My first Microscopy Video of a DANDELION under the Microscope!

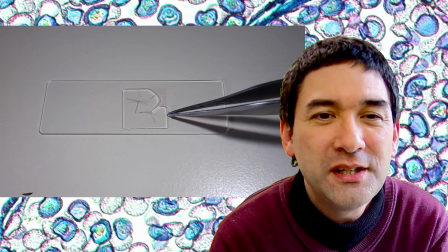3:06 so yeah keep it short it's totally not necessary and actually it's
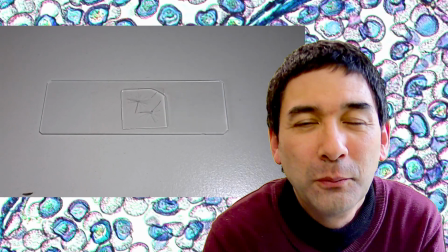3:11 also not necessary to fill it up completely with water because the
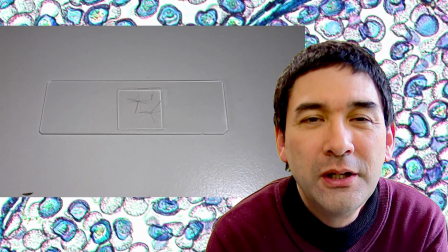3:16 important part was already surrounded by water okay but now we can finally put it under
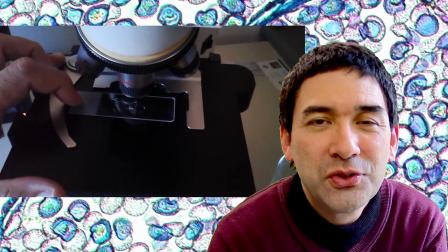3:21 the microscope here it is ah I was using my mobile phone evidently so it's
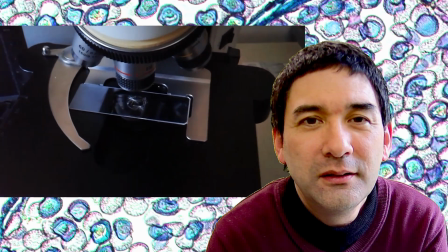3:26 kind of shaky and a little bit underexposed as well and how does the picture look like here it is okay yeah a
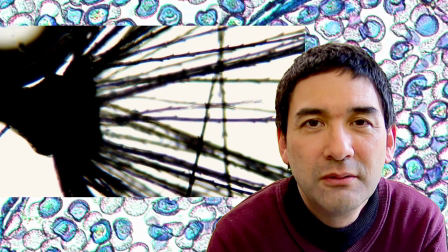3:34 little bit dark i would say so i guess uh and then there's not there are not too many details to see here this was a picture
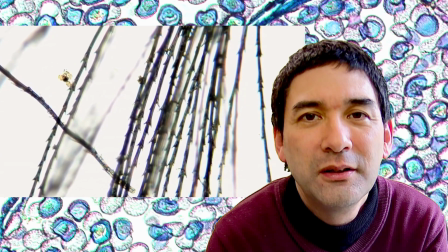3:42 that i were used some digital zooming to to actually yeah get some motion into the whole thing yeah here it's a
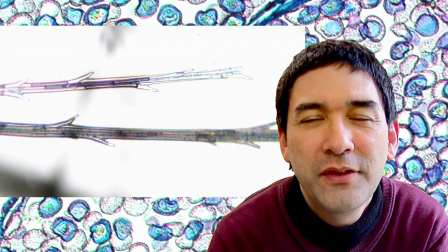3:50 little bit too bright i would say a little bit overexposed but you can see a little bit some of the air inside the structure as well um yeah and here ah this
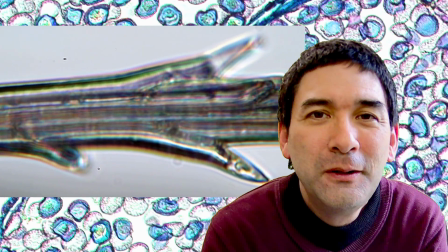3:58 is way beyond this is way beyond the resolution limit of my microscope here should not have zoomed in that much because you can see the diffraction patterns
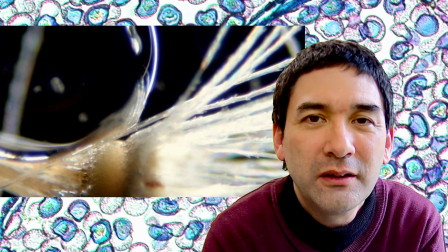4:05 yeah and this here yeah must be in dark field i would say and also the structures here are a little bit too bright i think i
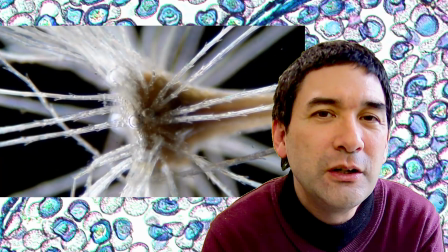4:13 used the auto exposure setting of my camera here this here
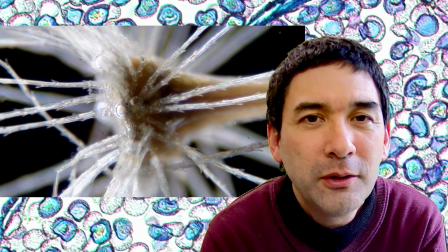4:18 seems to be epi illumination with light coming from the top so i probably used my
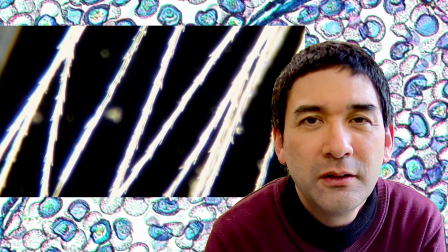4:23 four times magnifying objective and with light from the top and this is pretty bad
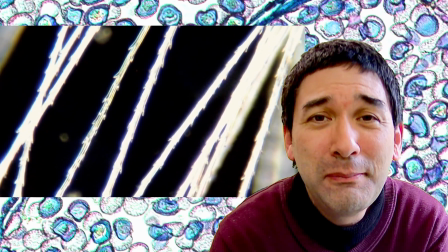4:27 okay look at this this is pretty bad because it's way overexposed the
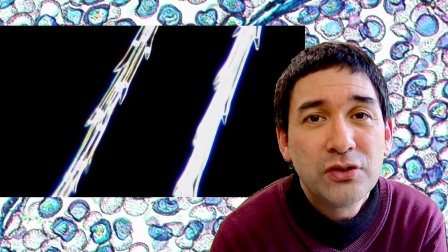4:32 background is dark that's fine but actually the structure of interest is almost completely white
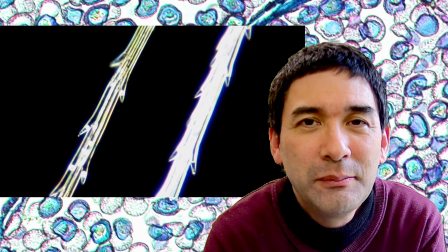4:38 it's way overexposed and this kind of shows a little bit that the camera that i used to use the automatic
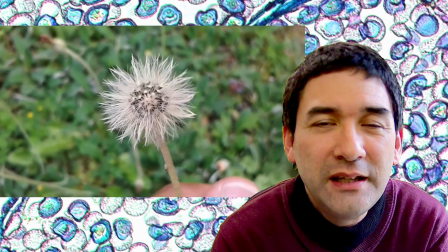4:45 exposure settings okay and that's it that was the end of the video okay i don't know maybe i'm
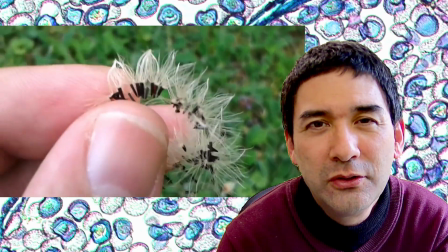4:51 gonna rate the whole thing i'm obviously i'm going to rate it maybe one star out of three
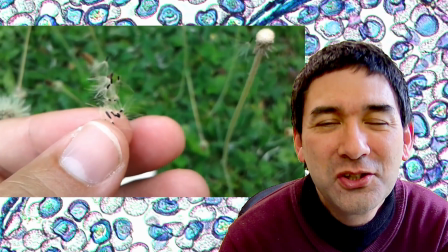4:58 because I think it's a little bit too tedious to watch. Everything could have been reduced maybe down to a minute or two.
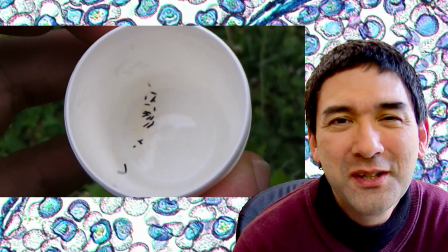5:05 But still, it was one of my first videos to watch and we still learned a little bit concerning specimen preparation from this year.
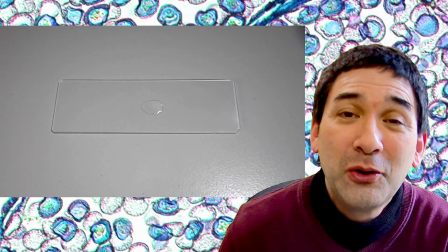5:12 I'm going to leave it at that. And in the next upcoming videos, I'm also going to show you some of my other early videos that I have not shown you yet.
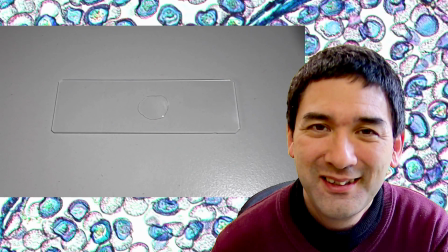5:20 Happy microbe hunting as always and see you around next time and bye-bye.